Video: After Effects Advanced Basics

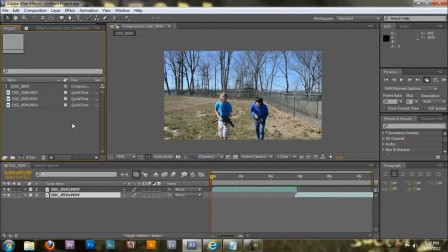0:00 Hey, what's up guys? Kurt Anderson here again for another tutorial. In this tutorial I'm going to be elaborating on the stuff in the last tutorial. In the last one I just explained the workflow and basic stuff. In this one I'm going to explain exactly how the buttons work and how you can use it.
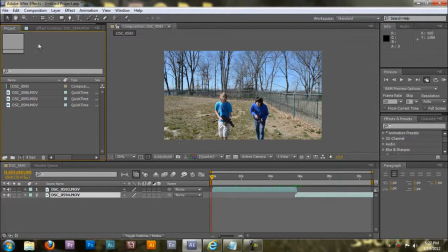0:14 First off, we're going to go over editing. Now let's say we have two scenes. First, import your data or your footage. Let's say we have two scenes that we want to put together. Usually you would use an editing software. This is a effects and composing software.
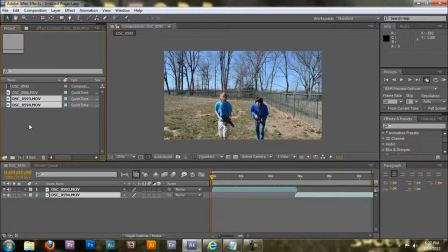0:28 But usually you would use an editing software to put it together, but let's just say you have two clips, they just need to go together and you want them to, you're too lazy, go over, spend all that time to do it over there. Okay, first off, you're going to want to find the point where you think your video should start.
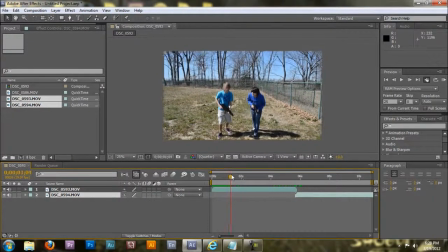0:43 Like, see, all this is all the shaking where I clicked action, and then I'd yell action right about here. Make sure that it's a good lead off so that there's no standing around. You're going to take it, and then using this, when the arrow points left to right, you can drag it over, and that cuts the clip down.
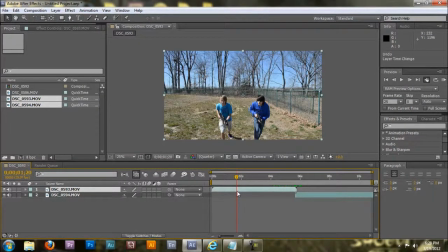1:01 Another way to do this is you can go Control-Shift-D and just delete this footage. That way it'll get exactly on the frame you want. Then take it, drag it back to the front of the comp so there's not just a bunch of black area.
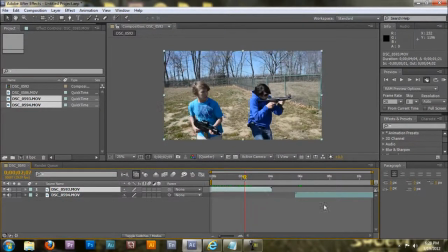1:13 Now let's find the ending point next. To make it fluent with this one, which is there running around here, a good ending point would be right when he looks like he's about to turn, right here. So do that again, Control-Shift-D, and then delete the top comp.
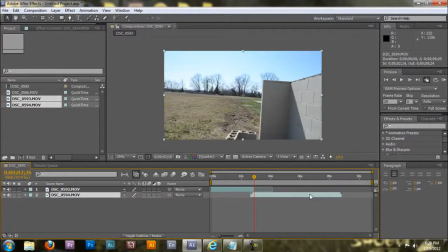1:33 Now drag this footage over, and then drag it over until you find the point which makes continuity the best.
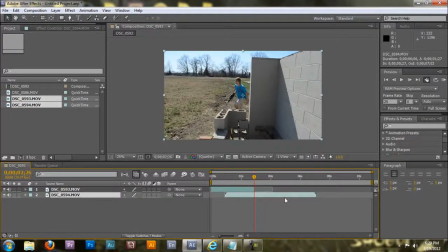1:41 Continuity is where the camera angles are flawless, and when you look at it, it doesn't look like, hey, there's a part missing here, or hey, camera angles are bad. And I'd say right here, right behind the wall. Trim it down.
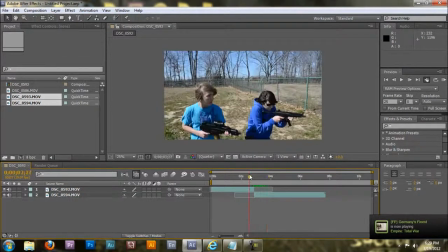2:01 And then now it's fluent. It looks like these two scenes should be right next to each other. The next thing we're going to go over is pre-composing. Pre-composing is used so that you can put two layers together or a bunch of effects together into one comp.
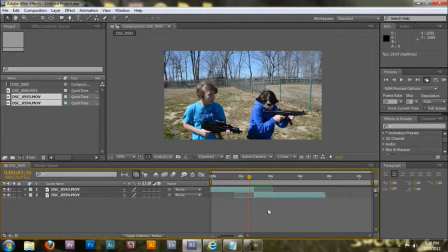2:17 This will help clean up your workflow. Let's say, for example, this is our main workflow, and we're going to add a ton of effects to it. We'd add all the effects, then we'd highlight them all over here, and hit Control-Shift-C.
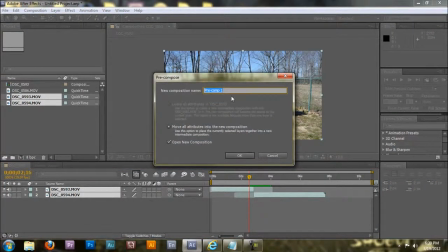2:32 Once you're here, you're going to name your comp. So this is, just come up with something. This is Actor 1 running around wall.
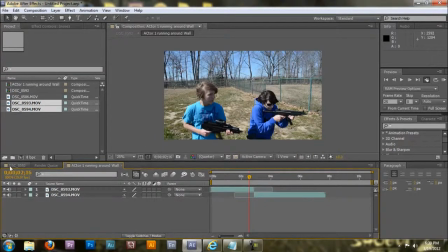2:44 That'll work. Click OK. And then now when you come back to this comp, it's all in just one comp.
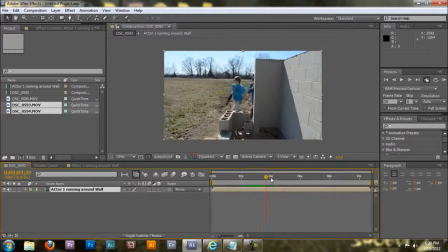2:52 There's not a bunch of layers that can confuse you. See how it's just now put together. The next thing we're going to go over is if you want to add effects.
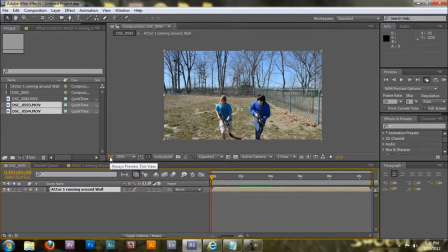3:00 Effects can do a wide range of things. They can create explosions, they can add gun flares, they can add artificial lights. Just with effects you can basically do anything you want if you know how to use them. I'm going to go over the effects panel.
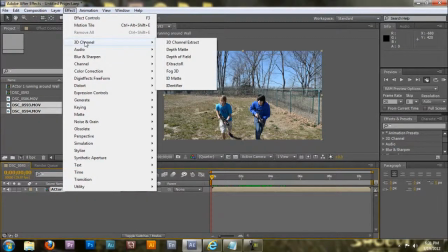3:14 The 3D channel will help do anything that involves 3D. Your audio will mess with your audio, but I'd rather use like Audition or something to mess with audio, as this is After Effects. It's used for visual effects, not for audio effects. Then we have Blur and Sharpen. Blur and Sharpen does as it says.
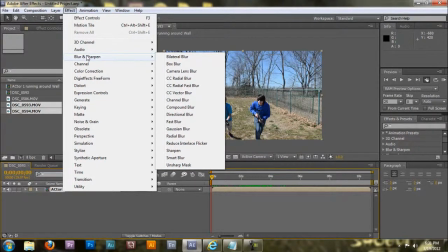3:30 There's a bunch of different blurs for a bunch of different, slightly different things that you could do with a blur. Like a box blur will take the pixels and make them boxy, which makes a blur. Fast blur will blur it so that it looks like it's going fast through the screen.
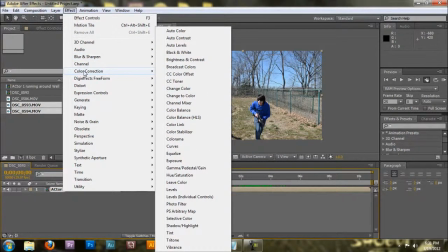3:42 It helps add realism to some shots. Color correction is used to give it that cinematic view or make two footages look like they were shot in the same place.
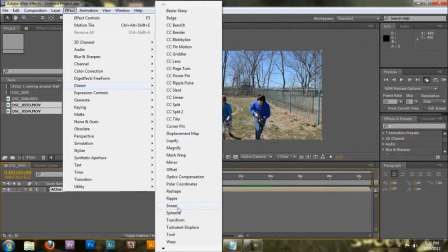3:52 It's very widely used. Distort will, as it says, distort, like you can add a ripple or a smear to a part or take the pixels and sphere them.
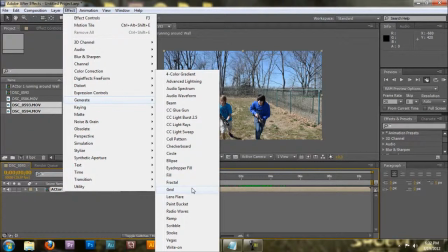4:01 Generate will generate the things that it says, like a grid, it'll turn a layer into a grid, or a checkerboard, it'll turn a layer into a checkerboard.